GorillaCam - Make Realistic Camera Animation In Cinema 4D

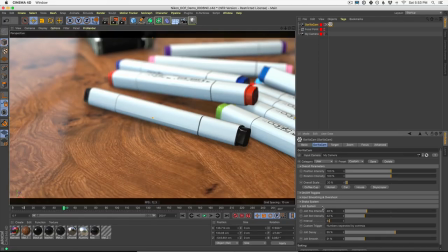[4:07]
We could come up here and not in interval, in our custom trigger, you type in 50 and you now at frame 50 are going to get a strong jolt.
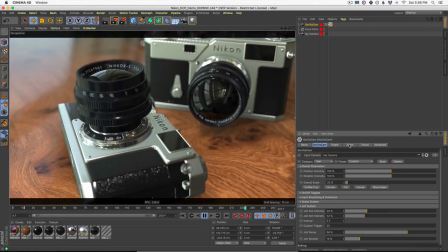[4:17]
Boom. Before we jump into a few of these other tabs, I wanted to show you our preset system.
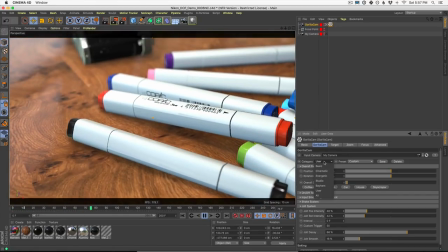[4:23]
There are a ton of presets that ship with Gorilla Cam, anywhere from basic moves all the way up to cinematic and crazy action moves that you can add to any camera in Cinema 4D.
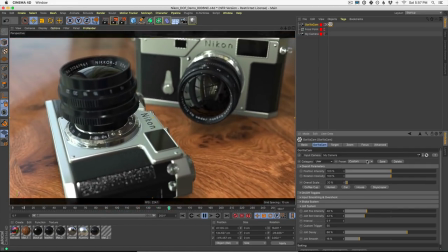[4:34]
You can even save your own preset.
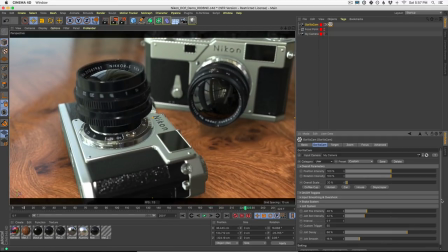[4:36]
In fact, if you like the preset that you made or you found with the Getting Lucky button, you can come up here and click Save and save it for later. I'll call this Demo Nick. And now, at any time, I can recall this move or I could share it with friends as well.
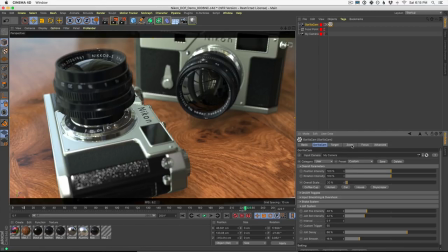[4:52]
Okay, let me show you the zoom and focus features in Gorilla Cam. Inside the Zoom tab, you're going to see there's settings for input smoothing and overshoot. This is just another way that Gorilla Cam is smoothing out your existing animation, and not just position and rotation, but also zoom and focus, which we'll get to in a second.
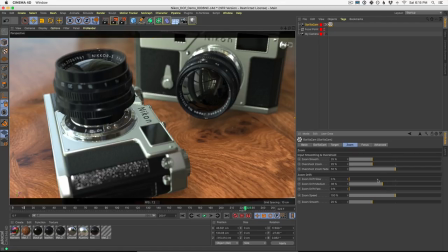[5:11]
You can also add zoom drift, which is just another way to add variability and randomness to your current camera move.
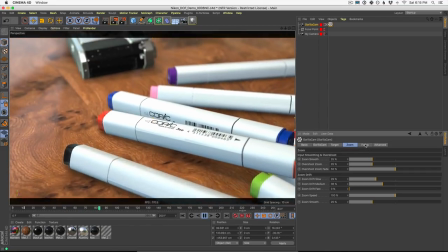[5:19]
Now, this brings us to focus. Let's jump on into focus.
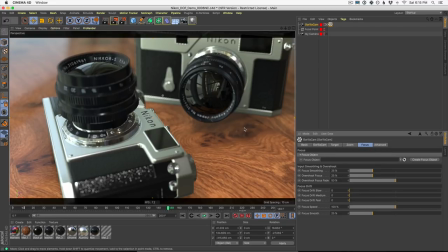[5:23]
Adding focus points to your scene is one of the best ways to draw attention to the things you want your audience to look at. Now, in this case, we have a focal point, which we animated to tell our camera which things we want the camera to focus on at different parts of this animation.
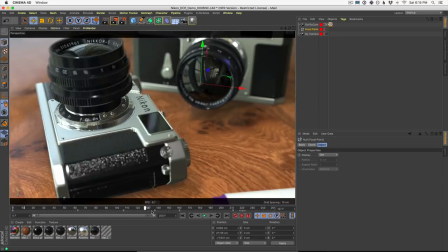[5:42]
You can see back here, we want the focus to be on these markers. And as we zoom up, we want the focus to be on this lens and also on this lens.
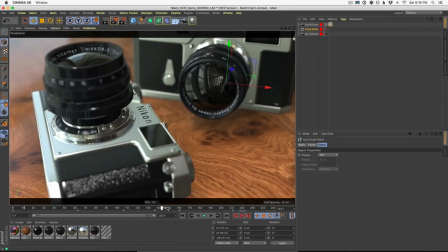[5:51]
Now, after all these wiggles and moves, we can still set our focus to be exactly where we want it. So let me show you where to set that up. In Gorilla Cam, go to focus and drag the object that you want Gorilla Cam to be focused on into your focus object.
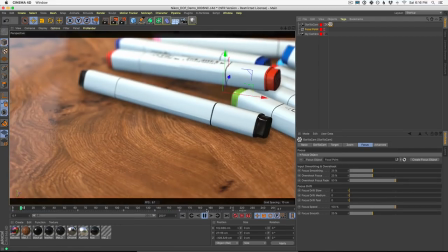[6:07]
Now, that alone gives you a lot of power to set up the exact focus point of your scene.
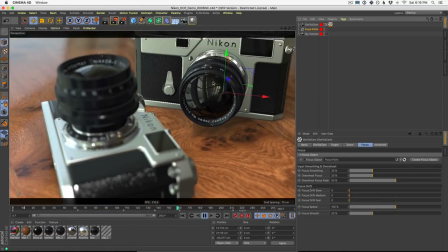[6:14]
And as our camera moves around, those parts of the scene are going to be exactly in focus.
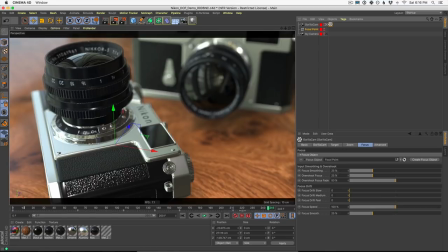[6:20]
Now, you can leave it there and leave everything super crystal sharp, or you can add drift to your focus as well. It's another way to add human natural movement to your Cinema 4D camera.
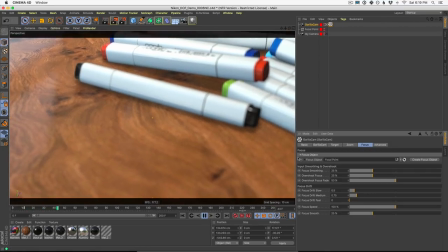[6:33]
Now, a little goes a long way, and we could set these, turn these up, and instantly get focus drift as well as zoom, position, and rotation.
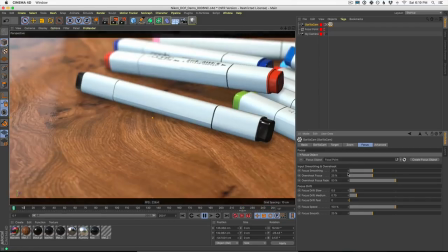[6:42]
All of this together goes to create a much more beautiful, much more interesting to look at scene in Cinema 4D.
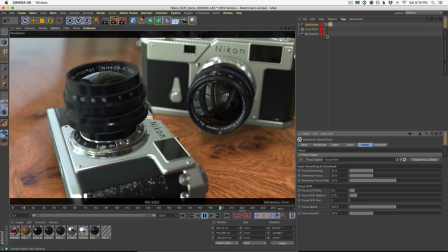[6:50]
In fact, let's see the before and after. Let's go on into our original camera and see that we have no movement,
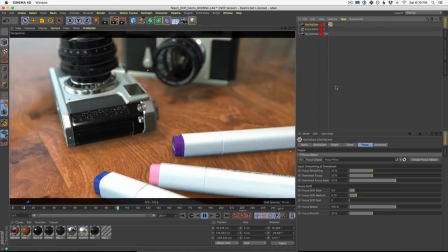[6:58]
this very, very linear camera move, and nothing happening from the rest.
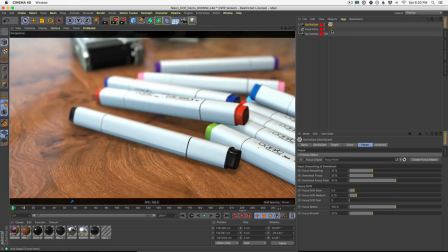[7:04]
That's before. Let's check out after we added Gorilla Cam. Turn on our Gorilla Cam, hit play.
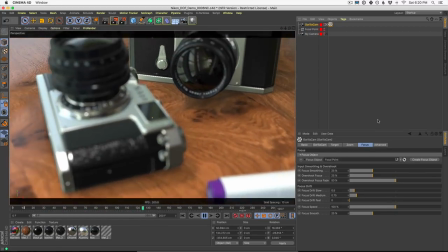[7:11]
Now, our camera move is much more natural, much more visually interesting to look at, and has way more human emotion inside of it.
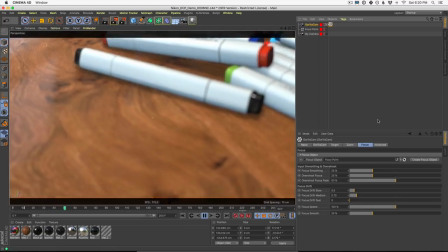[7:20]
All of this without taking away from the original camera move. Thanks again for watching, everybody. We have put so much work into this plugin, and we've also been using it behind the scenes on our own work. We just love how easy it is to use, and we think you'll like it too. Don't forget, you can check down below to learn more about Gorilla Cam. And once again, thanks again so much for watching, and we'll see you in another video really soon. Bye, everybody.